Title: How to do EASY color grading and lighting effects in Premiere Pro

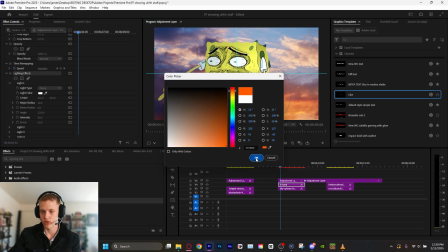496s
Use the eyedropper, make it the same color, but saturate it more. Boom. Look at that. That's kind of cool.
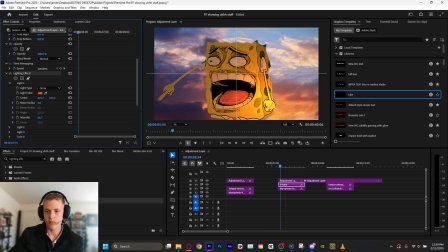501s
Let's turn that intensity up just a tad. You can mess with that radius, animate these properties by hand.
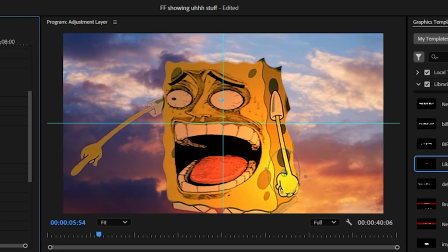506s
And boom, just like that, before, after.
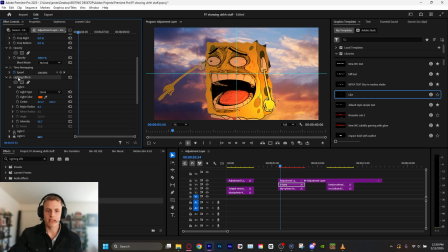509s
Now this PNG here looks much more immersed in the scene, and this is just some lighting and color effects we've done on just the character. Now, you can also put lighting effects on top of adjustment layer, so you could or nest it and put the lighting effects on the nest and animate the guy underneath, and the light will stay and he'll move, so it'll add a lot more realism, which is pretty cool.
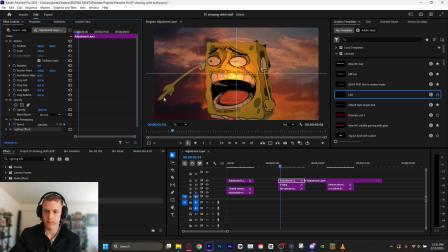528s
You know, if we cut the lighting effects and put it on top of the adjustment layer, it affects everything, which is kind of badass.
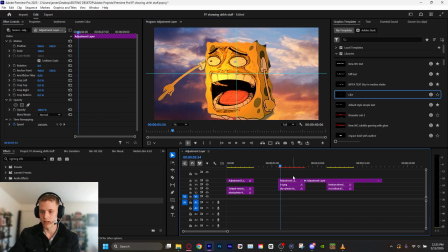534s
But we're just gonna leave the lighting effects on him, and now let's do some color grading. Let's go into our Lumetri color. It's already pretty warm, so we're not gonna touch that. Let's just bump the contrast a little and do a little bit. Let's add a nice vignette and maybe a little bit of VR glow and leave it there.
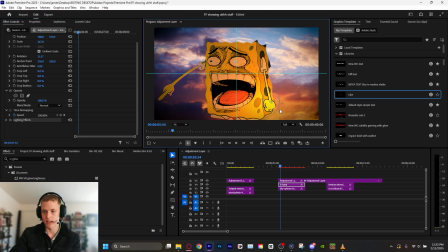551s
Oh, how did this get moved? We want this back here. Yes, sir. Let's add a tad of VR glow. Pop.
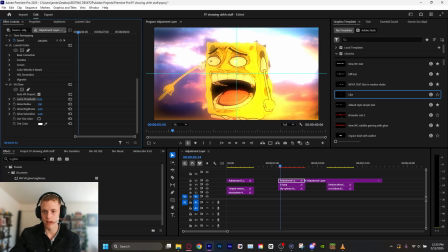555s
Turn that threshold down until it starts to... too much.
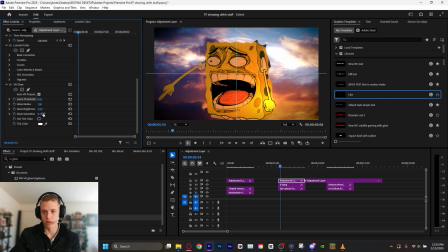560s
Less, less, less. Boom, bump that saturation. And here's a before and after.
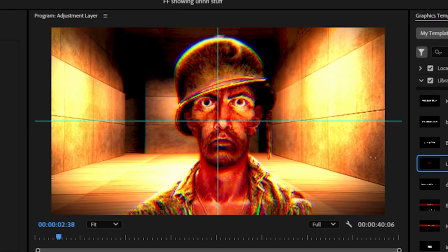565s
Just a very small thing, but it looks nice. So already before, after.
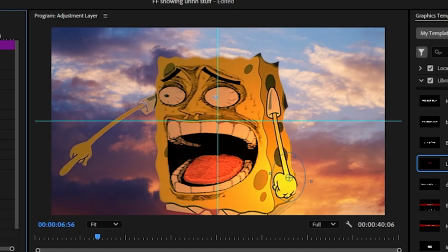570s
Before lighting effect, after lighting effect, and then after adjustment layer. Pretty sick.
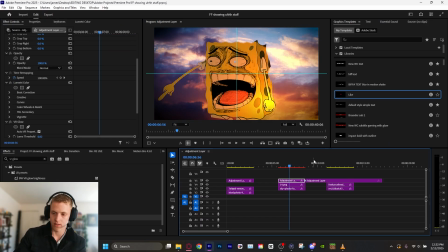574s
And I can right click all this and save this as a preset and reuse it. All right, let's do the last one.
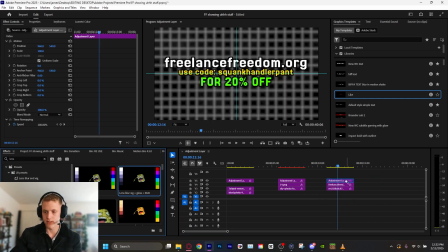579s
You know, I could just use one of my favorite presets and just pop, pop that on there and be good to go. But we're going to make it by hand. I'm going to show you how to do it. If you want this preset and a bunch more and a whole course and all this stuff, go to freelancefreedom.org. Use code SQUANKHANDLERPANT for 20% off the program. You get presets, asset, cheat sheet, website list, everything you need to start video editing.
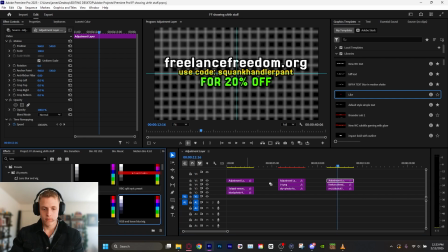597s
I'm not going to go on and on about it. If you're interested, you can check it out. There is a full 14-day money-back guarantee, by the way, if you don't like it. Anyways, I want to make this a cool tone, so let's pop our vignette on here. Make this a little more of a blue tone. Let's up that contrast. Punch in a VR glow.
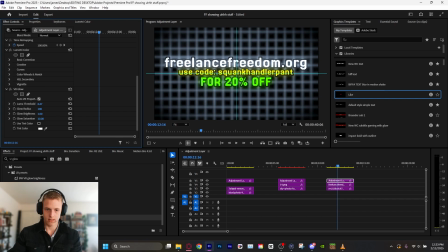613s
Bam. Make it affect everything. Let's turn this down. Nice. Let's turn that glow saturation up and the glow brightness up just a little bit. Cool. The image is actually a tad too blue now. I don't like how blue it is. Let me de-bluify that.
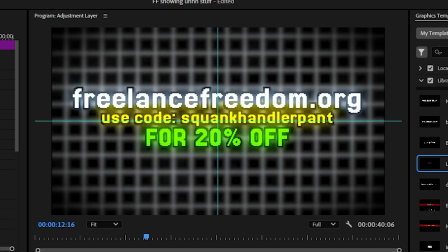627s
There we go. Just a little bit. Before, after. Look how big of a difference that makes.
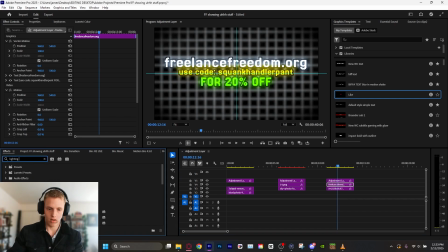632s
Now let's put some lighting effects on the background. Let's go lighting effects. Boom. Pop it here.
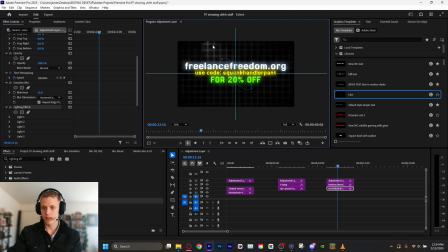637s
We can zoom out here and move the light to only affect part of the background. Let's just shrink it like that. And now we can move it. That's kind of cool. A little too intense. Let's go back to my preferred light, which is the Omni light. Let's select that.
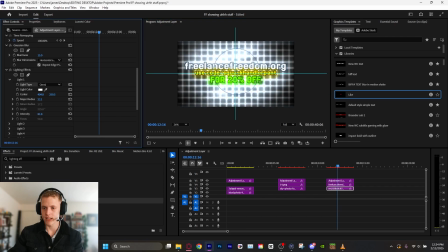652s
Let's shrink this down a little bit. Oh, this is actually pretty cool, but we don't want it that bright because it bleeds in with the text a lot. It's a lot to look at. So if we change the ambient light color to red, maybe, boom. Oh, that's pretty cool. Ambient intensity.
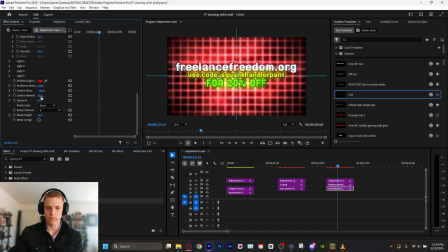665s
Let's mess with these surface gloss. Let's mess with these properties till we get something we like. Exposure.
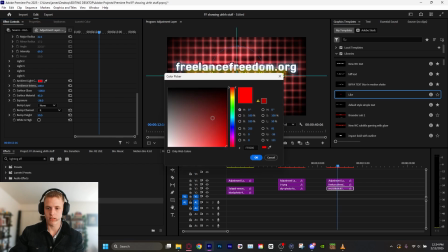670s
Yeah, turn that down a bit. Let's turn this to more of a blue. Yeah, really dark blue. Bam. That's pretty badass. And we can change the light color to something different, maybe. What'll happen then? Oh, that's kind of sick.
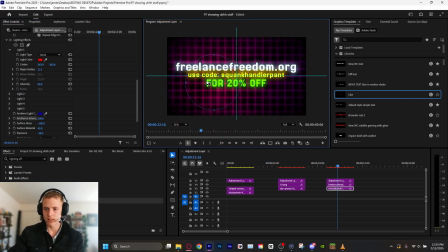680s
Look how the blue and the red mix together with this lighting fix. So we can move the red here and keep the ambient light.
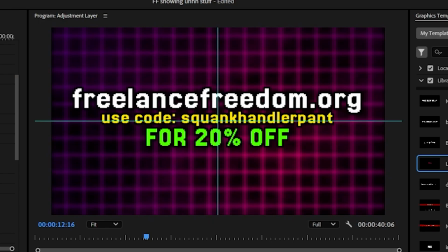687s
Oh, look at that, dude. That's pretty badass looking. Nice, cool. Now look at that. So before lighting effects on the background, after, and then adjustment layer, boom.
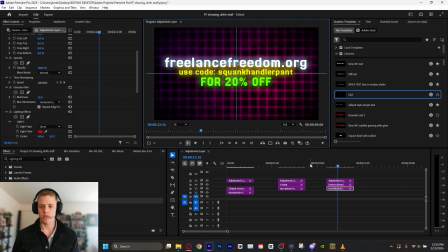695s
That is pretty sick. Just like that, with a few clicks, we have absolutely leveled up all of these scenes here.
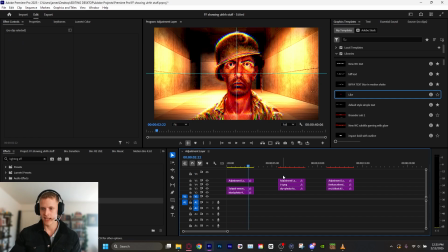702s
Before, after, you know, this one's orange and really intense and bright, like he's been cooked alive inside of an oven.
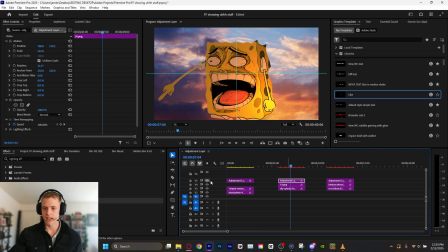708s
Here's before, we did some lighting effects on him, and then adjustment layer.
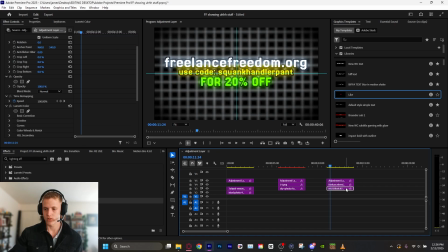711s
We did, you know, a VR glow, lumetri color and everything on this adjustment layer, which looks nice, and then some lighting effects on this, which absolutely leveled it up. There you go, gentlemen. I've given you free value. Like, subscribe, blah, blah, blah. Go to freelancefreedom.org. Check out the bullshit I'm trying to sell you for my own personal gain. And I'll see you. Bye-bye.